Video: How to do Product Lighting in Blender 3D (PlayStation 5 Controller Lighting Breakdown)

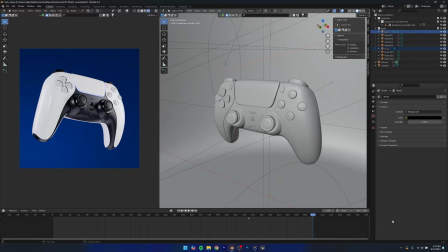(0:00)
What's up guys, my name is Abdul Nafe, welcome back to a brand new video. And in this one, we're going to be learning how I did the lighting of this whole scene. I'm going to be giving you like a lighting breakdown of the scene, and I'm going to be showing you how to like make this from scratch. So let's just go ahead and get started.
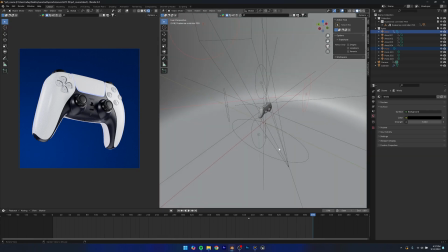(0:12)
So this is basically our lighting setup right now. So you can see that all the lights are in this collection.
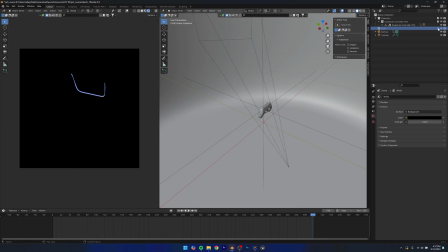(0:18)
What I'm going to do is I'm actually going to be disabling this whole collection, or rather I'm just going to be hiding all the lights individually. And so I can like basically show you what each light does and why I added it, right? Because that's very important. Like every light that you add in your scene, you need to make sure that it sort of like serves a purpose, right?
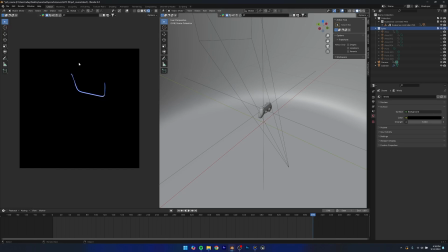(0:34)
And it makes some meaningful change to your render. So you can see that we started off with a completely black scene, completely dark scene.
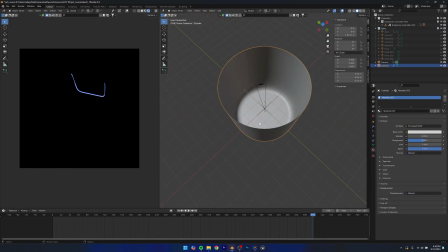(0:40)
You can see that I have this basically cylinder, which I sort of like added a bevel modifier to this, added a subdivision surface modifier to this, and then I just, you know, smoothed it out,
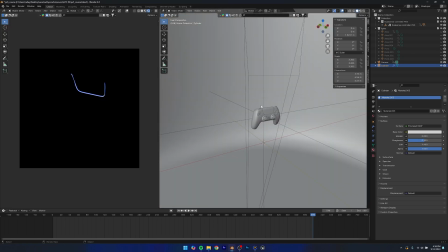(0:50)
and also I removed the top just so I can like see better. So you're gonna see why I did this in just a bit, but for now just like know that we have this. And you can see that this part also has lighting by default. That's what that was in the model, so we didn't like do that by ourselves. But let's go ahead and get started with the lighting. So the first light that I added was basically a key light.
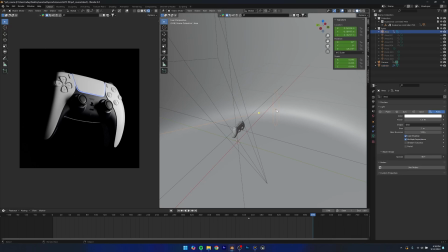(1:09)
So you can see that it is it's basically an area light, but I did change the shape to disc instead of rectangle.
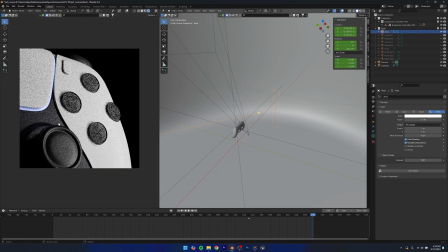(1:15)
Reason for that is because I'm just going to zoom in and I'm going to show you the reason. So you can see that right here, the reflections in the buttons, they're like pretty sharp.
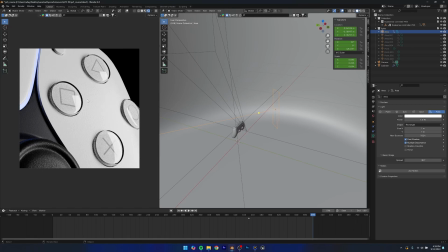(1:23)
You can see the actual rectangle in the shapes in the buttons. But if I just change it to something like disc, you can see that now the reflections are a lot more smooth and it looks a lot more pleasing to the eye, right?
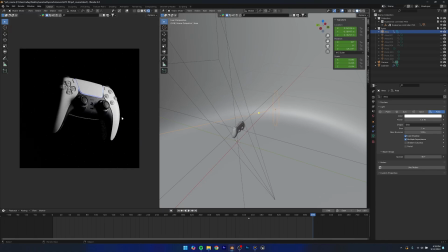(1:34)
So this sort of like lights the main part of our subject, and it sort of, you know, just like gives us some light, but obviously it looks pretty trash right now, so we're gonna move on with the other lights. The second light that I added was basically a rim light.
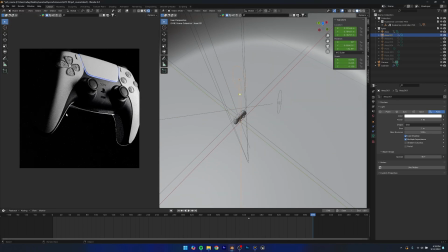(1:46)
So this light, basically what it does is that it just sort of highlights or like accentuates the background features,
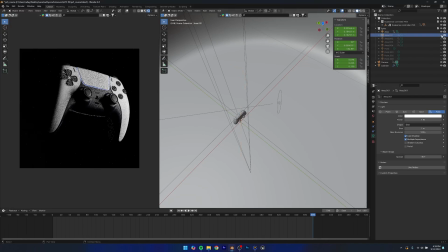(1:52)
and it sort of separates the background from our object. So if I just turn it off, you can see that you can't really tell where the controller really ends and where the background starts. It sort of just blends in pretty well because the colors are very similar. But if I turn this on, you can see, you can clearly tell where the controller ends, and it sort of highlights the shape of the controller, right?
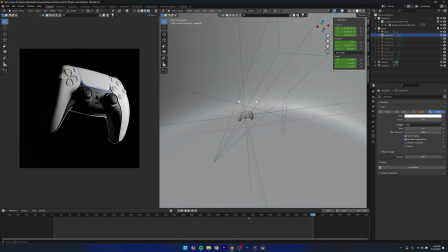(2:11)
So that's the reason why we added this light at the back. And if you talk about power and stuff, this is 1.5 watts. But again, all these values are going to depend on the scale that you have of your object. Sometimes you're going to need like much higher power. Sometimes you're going to need much lesser power. But yeah, so you can see that the rim light is slightly lower in power than our key light.
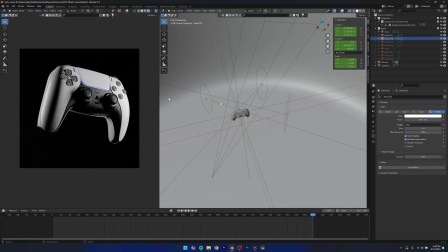(2:30)
So next light that I added was basically another sort of rim light, but this sort of just highlights this part of the scene, because if I remove it, you can see that this part of the scene is completely dark.
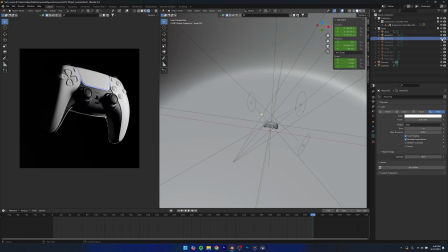(2:41)
You can't really see anything basically in the scene. So, you know, in this part of the scene. So this sort of like just adds a little bit of more contouring and a little bit of more, you know, lighting to the back part. This part is still dark. We're going to fix that in just a bit, but you know, we just need to like highlight the back.
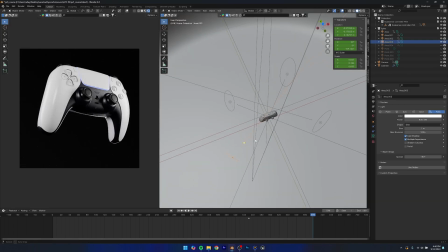(2:57)
After that, I added another light. Basically this was just hair. So this was sort of like a fill light to just fill in some of the shadows and stuff like that, you know.
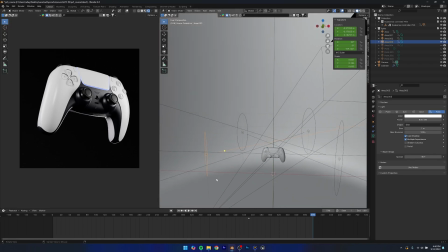(3:05)
And yeah, so that was our light that I added. And so at this point, you can see that the render is really coming together and really starts to look better. So it still looks pretty bad, if I'm being honest, because a lot of the parts at the bottom especially are like pretty dark.
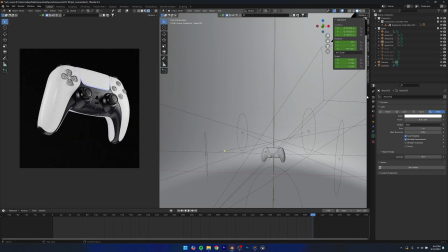(3:19)
But you can see that it's, you know, coming together pretty well. So to take care of the shadows at the bottom, we added a bigger light, a much bigger light.
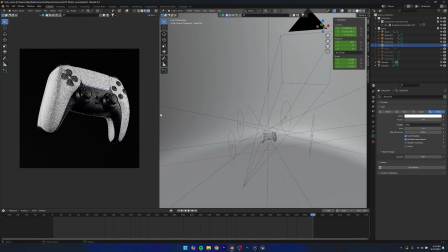(3:27)
This is a fill light for the bottom. So if I remove it back, you can see that the bottom part is like pretty dark. But if I add it, the bottom part really just fills in the shadows and just makes it look a little more pleasing. And also because this part is like a little reflective, it sort of like also adds more reflections to this part.
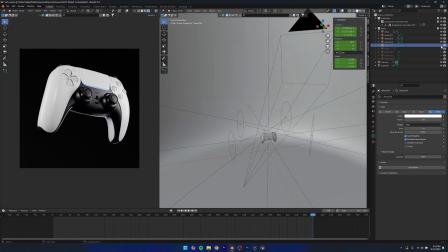(3:45)
Because right now you can see that it's pretty dull and flat, but this sort of gives more depth, if that makes sense. So I think this light is a very, very important light. A lot of times what people do is they skip over the fill lights. They don't like give them that much importance. I think fill lights are extremely, extremely important, especially in 3D.
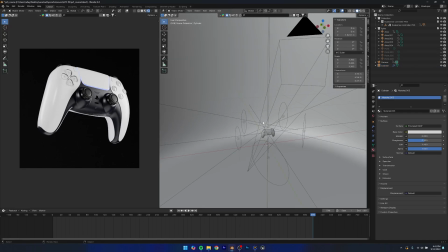(4:02)
So yeah, definitely don't skip over them. And so I think at this point, we're basically done with the controller.